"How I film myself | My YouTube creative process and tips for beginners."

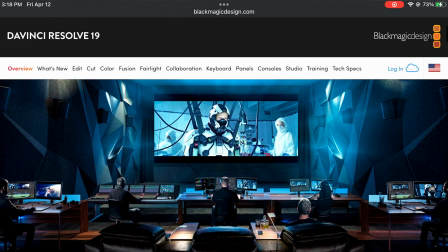So if you're starting out and you're trying to advance from using like basic editing software, I think DaVinci Resolve is a great software to get into. And DaVinci Resolve is not sponsoring me.
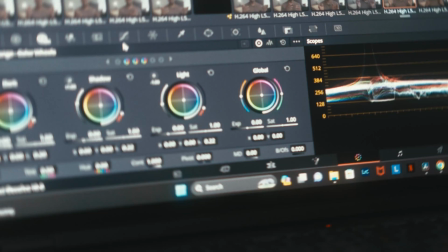This is just me saying that DaVinci Resolve has helped me improve my editing skills and especially my color grading skills.
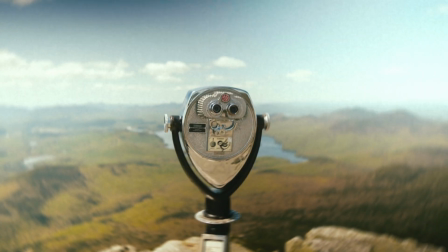Another option of lighting is basically just using natural light.
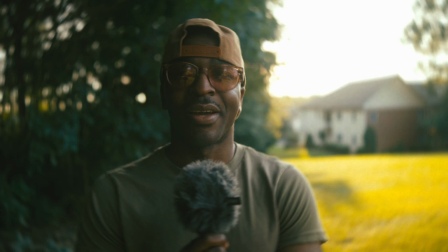Especially when I go out shooting outdoors, natural light is gonna be your best friend.
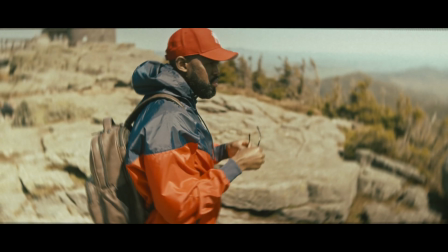Carrying a bunch of lights when you're shooting, running and gunning, the way I shoot is just not preferable for me. I think the more gear you have to take outside, the less you feel like going outside and shooting.
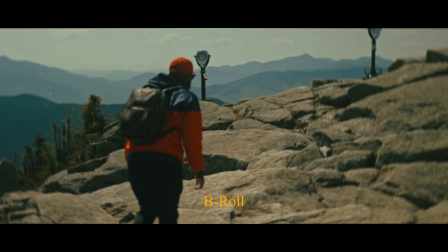So when I'm shooting outside and I'm shooting B-roll or anything like that, I use natural light and I try to shoot, depending on what I'm trying to shoot. If you're trying to get a more cinematic look, you definitely won't go wrong shooting golden hour or as the sun sets.
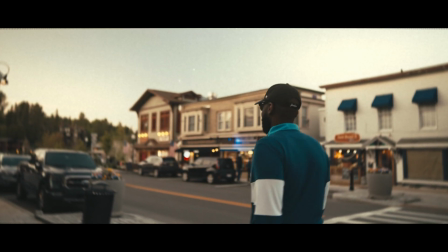If you're a photographer, you kind of are familiar with terms like golden hour, blue hour and stuff like that.
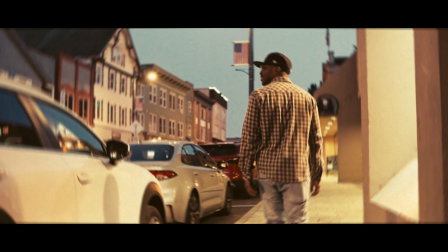So you're gonna get more of a cinematic image if you shoot at that time of the day. And something that I usually do to just get a little bit of more of a cinematic look is I shoot from the shadow side,
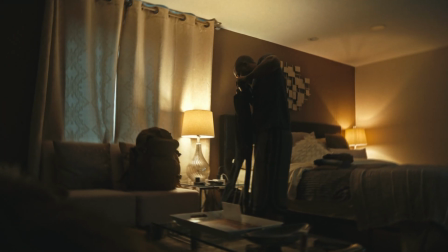or not only just shooting from the shadow side, but I think for me the easiest hack where it's a no-brainer,
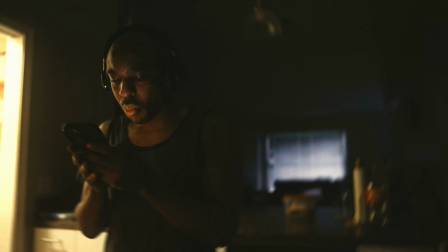I don't have to think about it, is shadows, right? A lot of people who shoot more vloggy YouTube style videos, and there's nothing wrong with those videos, but everything is just more focused about things being well lit.
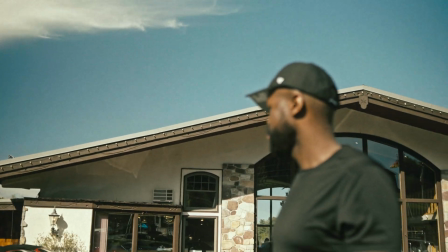Everything needs to be lit. There are no shadows, there's no contrast. But I think when you look at a lot of movies, they play around with contrasts. They play around with light, then dark, then light, and then dark on the shadow side, and then light. So there's like a lot of play with contrast. So basically it's a no-brainer way of the way I approach shooting my videos, just to give them a little bit of that cinematic touch.
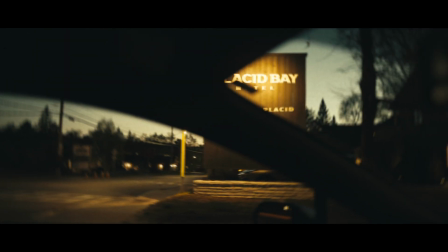And when it comes to lighting, I think if you're trying to get more of a cinematic look where your images start looking closer to like what you see in movies,
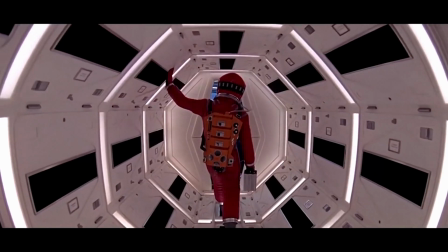you definitely want to watch more movies. Remember, consume the content that you want to be, right?
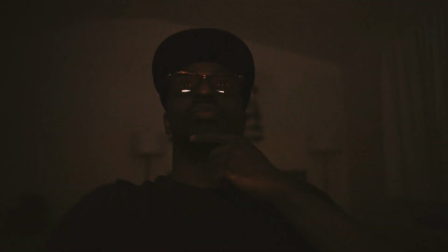So if you want to be a filmmaker, watch more movies. If you want to make YouTube style content, yeah, watch more YouTube videos.
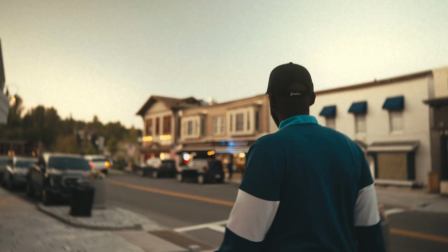It just comes down to whatever look you're going for.
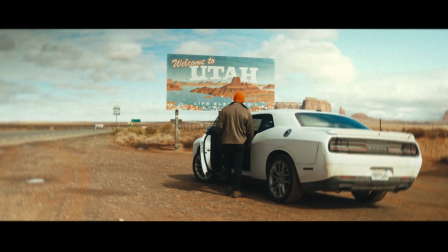To make my videos more interesting, I try to integrate different types of shots, like POV shot,
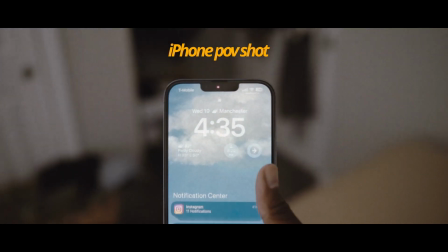or sometimes I'll have the camera in my hands and do it more like first person view, and I'll try to orient the camera in the way that my head is facing.
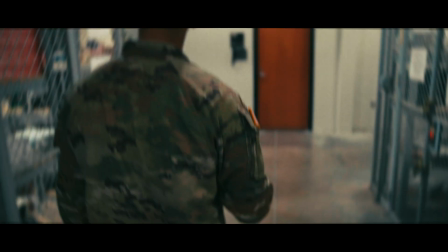I'll have it focus on my feet, then pan up, and it's just another unique shot that I utilize to make my videos more interesting.
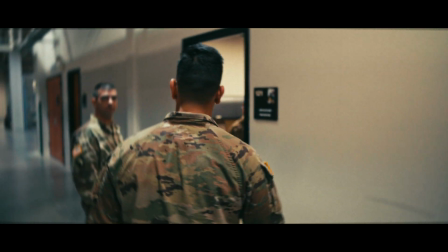It's always good to have an establishing shot. So let's say, you know, I'm in a location, so it's good to have the establishing shot to show the whole location.
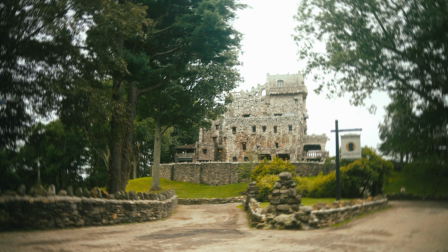Then I like to put a shot of me walking through the location,
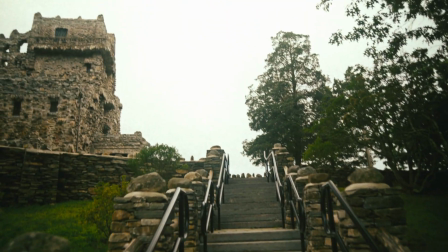and I'll try to set my camera in different positions to kind of capture just different angles of me walking within that space or within that area or locations. So when it comes to shots, having an establishing shot definitely helps set up the scene, and then different various shots to make it more interesting. I think you definitely want to think outside the box when you're shooting.
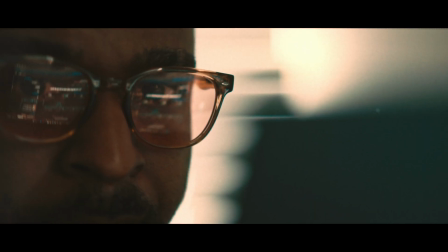It's always good to do this as well. Like I try to do some close-up shots, some mid shots, and some wide shots, just to vary the shots in my footage.
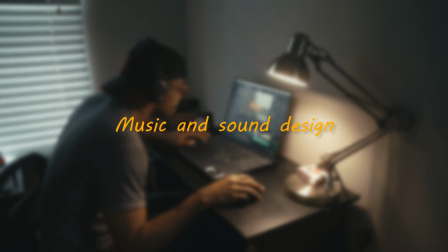And that way when I go to edit the footage, I have a lot to play with. Lastly, when I'm putting my videos together,
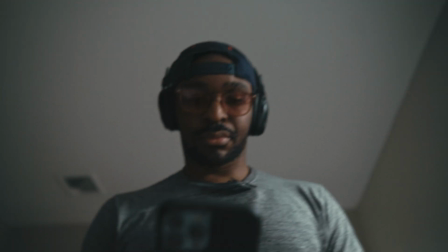I spend a good amount of time listening to music and sounds that will add to my storytelling.
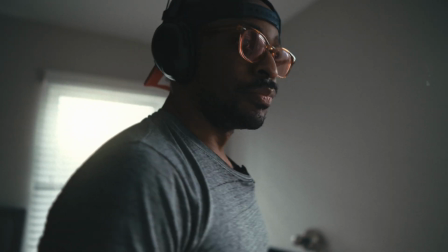Recently, the website that I've enjoyed and I'm actually subscribed to, and this is not an ad for them, I'm just saying this because I enjoy using their music, is atlas.io.
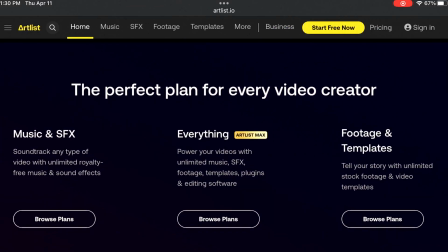That's where I get the majority of my music, but it doesn't really have to be Atlas.
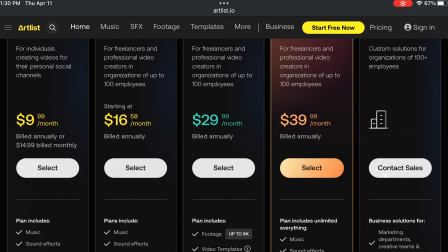You can go to Epidemic Sound or other subscription-based companies that produce non-copyrighted music, and you can use their music.
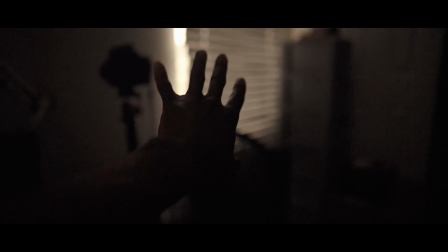So I use music in all my videos to enhance my storytelling, and if you watch enough movies,
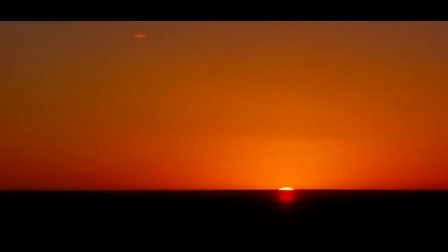you'll understand that music can definitely enhance your storytelling.